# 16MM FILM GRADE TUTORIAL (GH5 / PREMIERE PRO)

How you doing, and welcome to this tutorial. In this tutorial I'm going to show you how I graded the clip that you see in the thumbnail, which is trying to replicate a kind of 16mm film look. The inspiration for this look comes from a film that I absolutely love, which is called Safe House with Denzel Washington. The look of this film, the grade is really superb, I think. The film was shot on 35mm, whereas obviously I'm trying to do more of a 16mm look, but I'm taking sort of bits of inspiration that I saw from that film, and let's have a look at some clips from that film and I'll show you kind of what I mean.
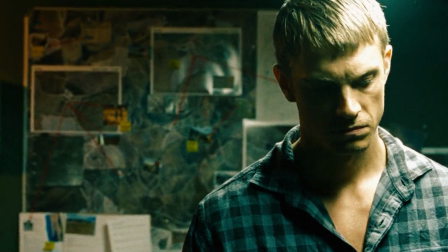40s
So looking at this clip here, you can see the contrast is quite strong. The difference between the sort of the whites and blacks, the highlights are really pushed.
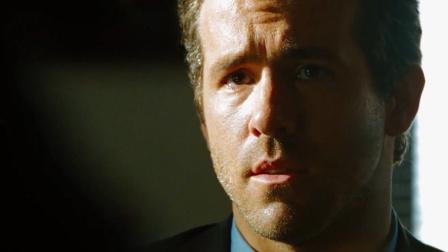53s
Again, on this shot here with Ryan Reynolds, same deal. The highlights are really pushed. There's a big contrast between the shadow side and the sort of key side. And again, on this wide shot with Denzel Washington,
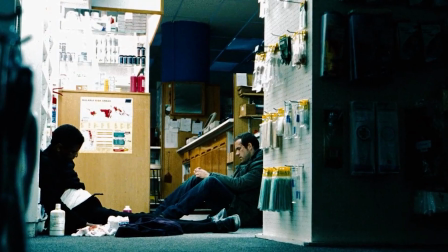71s
you can see up the top left-hand corner there that the whites are pretty much clipped. I don't care about stuff like that. I think it adds to the look, it adds to the texture. So anyway, that's the inspiration of where I was trying to go with this. I'm not trying to copy it in any way, shape or form. I'm just going for that look. I want it to feel filmic. So let's jump on Premiere and I'll show you exactly how I did this.
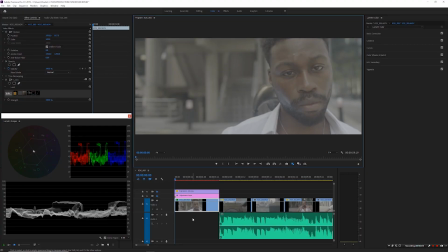97s
Okay, so here we're in Premiere. What I've done, I'm not going to go into massive detail on this. I'm just going to go fairly quickly through it. So got my scopes here, got the clip that we're looking at. On the actual clip itself, I've placed an instance of Magic Bullet Looks.
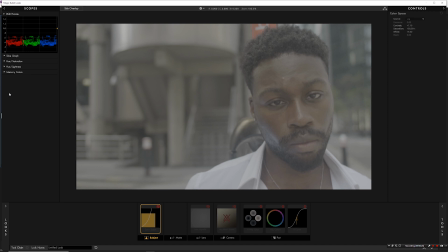113s
So we'll go to edit and that'll open that in Looks. The first thing I've added in here is a color space transform. You can see in the top right here, the source is log. And then I've played with increasing the contrast, increasing the saturation and the white point. And when I turn that on, that gives me that.
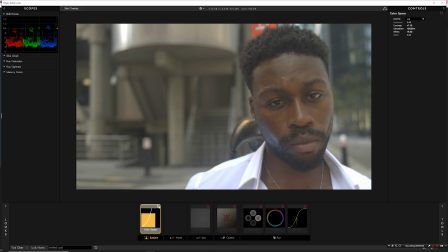132s
Which is essentially, I mean, I put Rec 709 on the image, but it's not a Rec 709 LUT. It's a color space transform that I've used and just kind of played with the settings to get it where I want it.
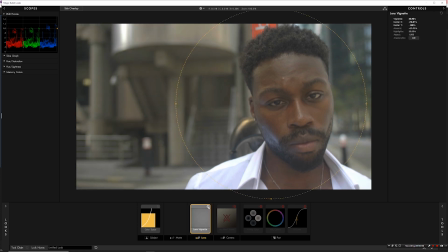149s
Next thing is a vignette, just a very light vignette, and then a bleach bypass. The reason I've used that is because bleach bypass tends to increase your highlights and blacken your blacks. I don't know the technical terms, but
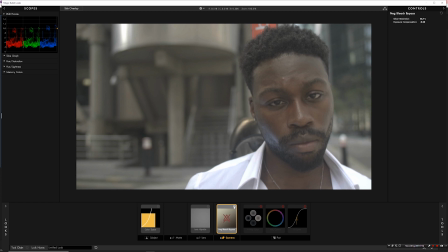167s
bleach bypass was used on Fight Club, for example, and Saving Private Ryan. So anyway, so knowing that I want to have punchy whites and deep blacks, that's the reason I've added the bleach bypass. I've only got it set at roughly 50% and I've increased my exposure to compensate for it because it darkens the image.
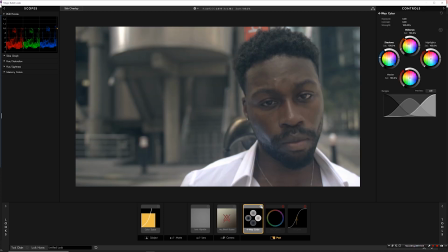187s
Next thing I've added is color wheels, and I've pushing my shadows into blue, compensating on the midtones here by pushing that in towards orange, and I've left the highlights neutral.
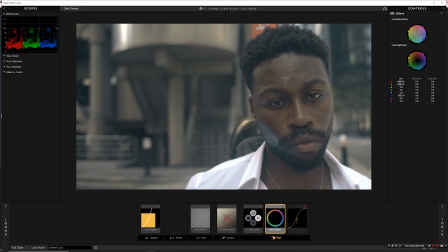202s
Next thing is HSL, and I've boosted the reds and the oranges slightly and boosted the blue slightly. And then finally is just a standard kind of contrast S-curve that I've tinkered with,
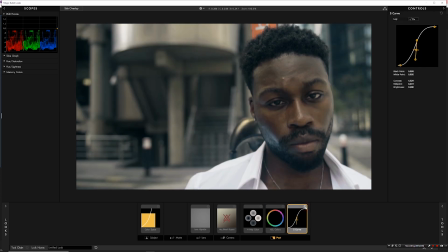215s
which gives a nice bit of punch to the image. So yeah, first of all, it's color space transform, vignette, bleach bypass. If you've not used this, then
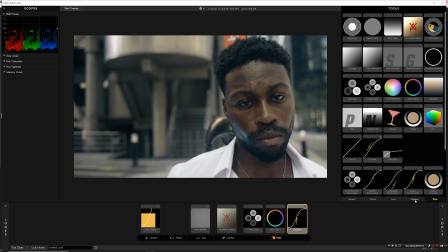229s
down here you've got tools, you've got subject, matte, lens, camera and post, and you can choose the tools and they should go in order of
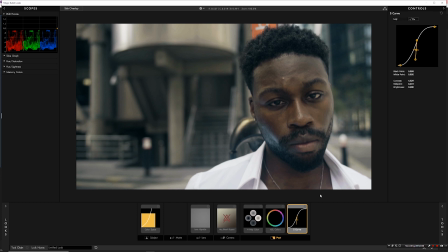240s
operation, if you like. So you go from subject right the way through to post. So I will okay that.
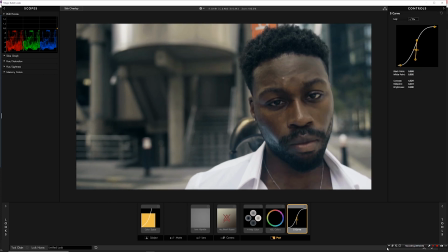246s
If I can, I think my little record thing is in the way.
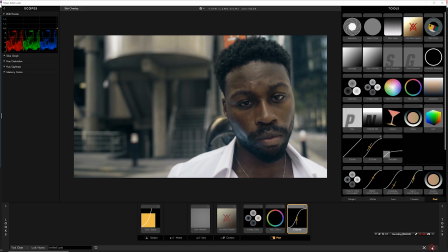251s
Yeah. So I'll okay that.
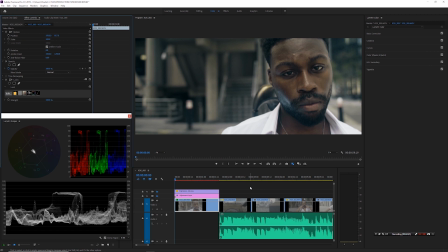256s
And that gives me that, which is okay, but it's still a bit dull for me. So what I've done to further kind of get that punch that we saw in Safe House is I put an adjustment layer above, and then in my basic correction, as you can see here,
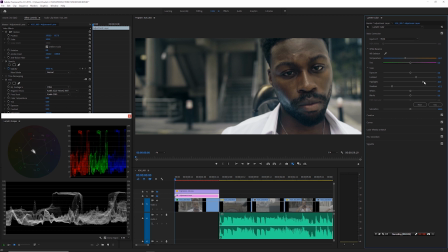273s
I've not turned it on yet, but when I turn it on, I've really pumped the highlights up, added more contrast and deepened the shadows down. So when I turn that on, that essentially gives me, hang on a second, yeah, that. So that makes
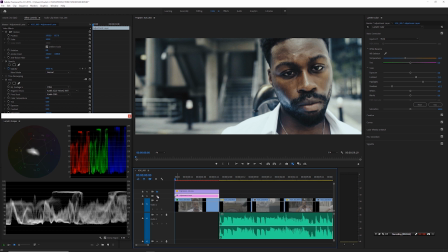294s
quite a big difference to, it's building on the foundation that I've got from what I've done in Magic Bullet, but that gives it a real nice bit of punch. So the shirt is, it looks like it's blown out, but it's not. I mean, if you look at the scopes, the whites are slightly above 90, so we're well within range.
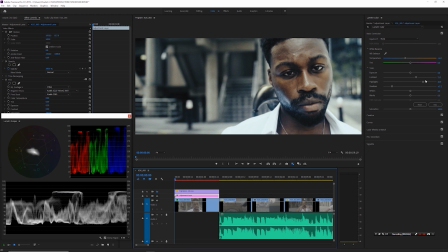313s
But I like the difference it makes to his face. So by boosting those highlights like that, you sort of see the detail in his face. You see the highlights here, around his cheek, down his nose, down his jaw there on the left hand side.
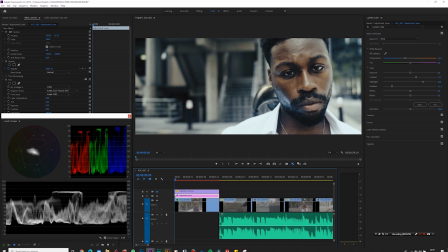328s
Going back to those safe house images, you know, that's what you got kind of going on there.
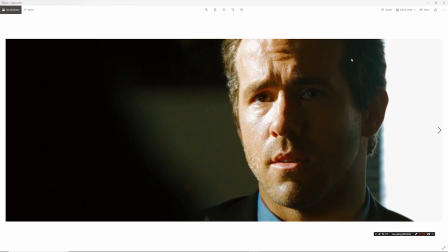333s
It's not going to be identical because, you know, this is a professional movie with professional lighting.
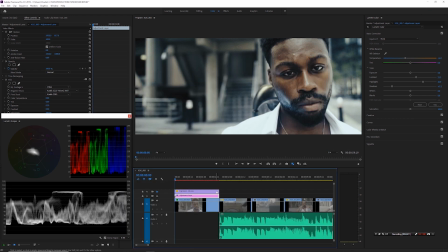340s
My film was just shot in London with no lights, natural light, no crew, just me and the camera and the model. But, you know, I'm kind of happy with the result. And as a final step, I've got some film scans.
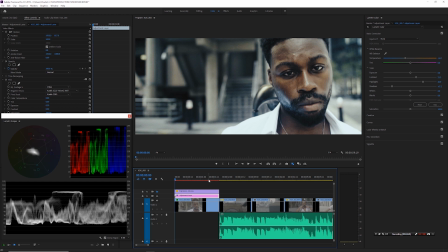357s
I've got a 16mm Fuji scan and I've got a 35mm Fuji scan in 4K. I can send them to people if you want them. Or I'll try and upload it to the video. They'll put a link in there so you can download them.
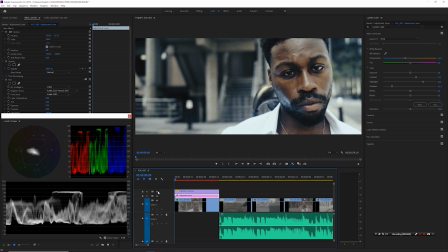369s
So we turn that on and that just adds, it's probably very difficult to see from there, but if I try and make this bigger,
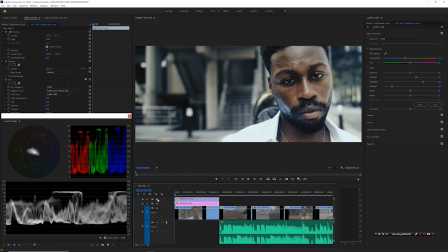378s
yeah, so I don't know if you can see that, but I can see it. It's just really increasing the texture, which you really notice the texture in the highlights. I see when I watch movies that are shot on film, you see that texture in the whites and in the highlights,
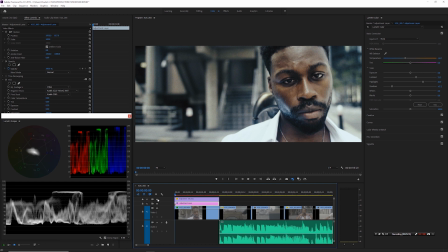393s
and I just love that kind of texture on the highlights. It just looks gorgeous, and that's what I'm trying to replicate. I'm just thinking through how would I get that look, how would I make it happen, and that's kind of how I do it.
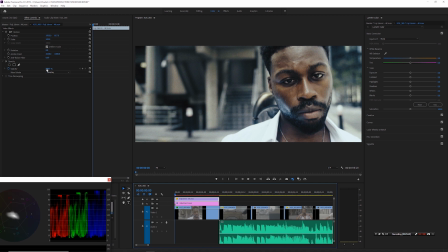407s
The film scan itself, I've left it at full whack, 100%. The blend mode set to overlay. I want it real. I want loads of texture in this project. This project's not finished yet, but I'll kind of just play it through. You can see where I'm going with it. This clip I've not used. This clip I just used as a reference.
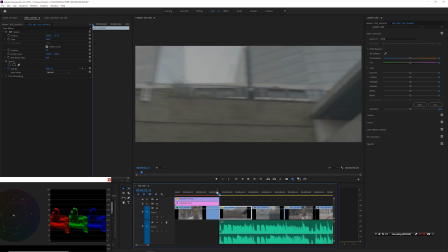427s
I built my look around this clip. The actual video starts here. I'll play you. I've only edited so far like 15 seconds, but you'll see the vibe I'm going. It's not, the grade's not completely done yet. It's not matched exactly right.
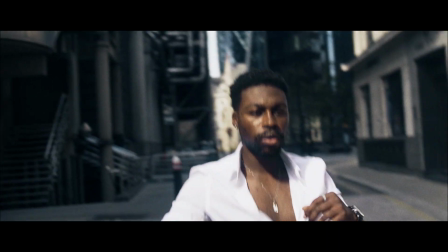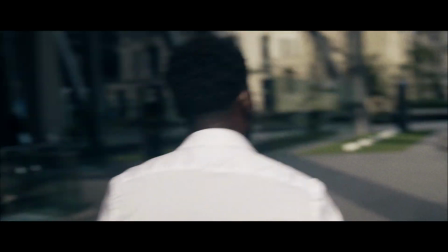Yeah, so that's it for this tutorial. Hopefully it's useful for somebody. Yeah, bye.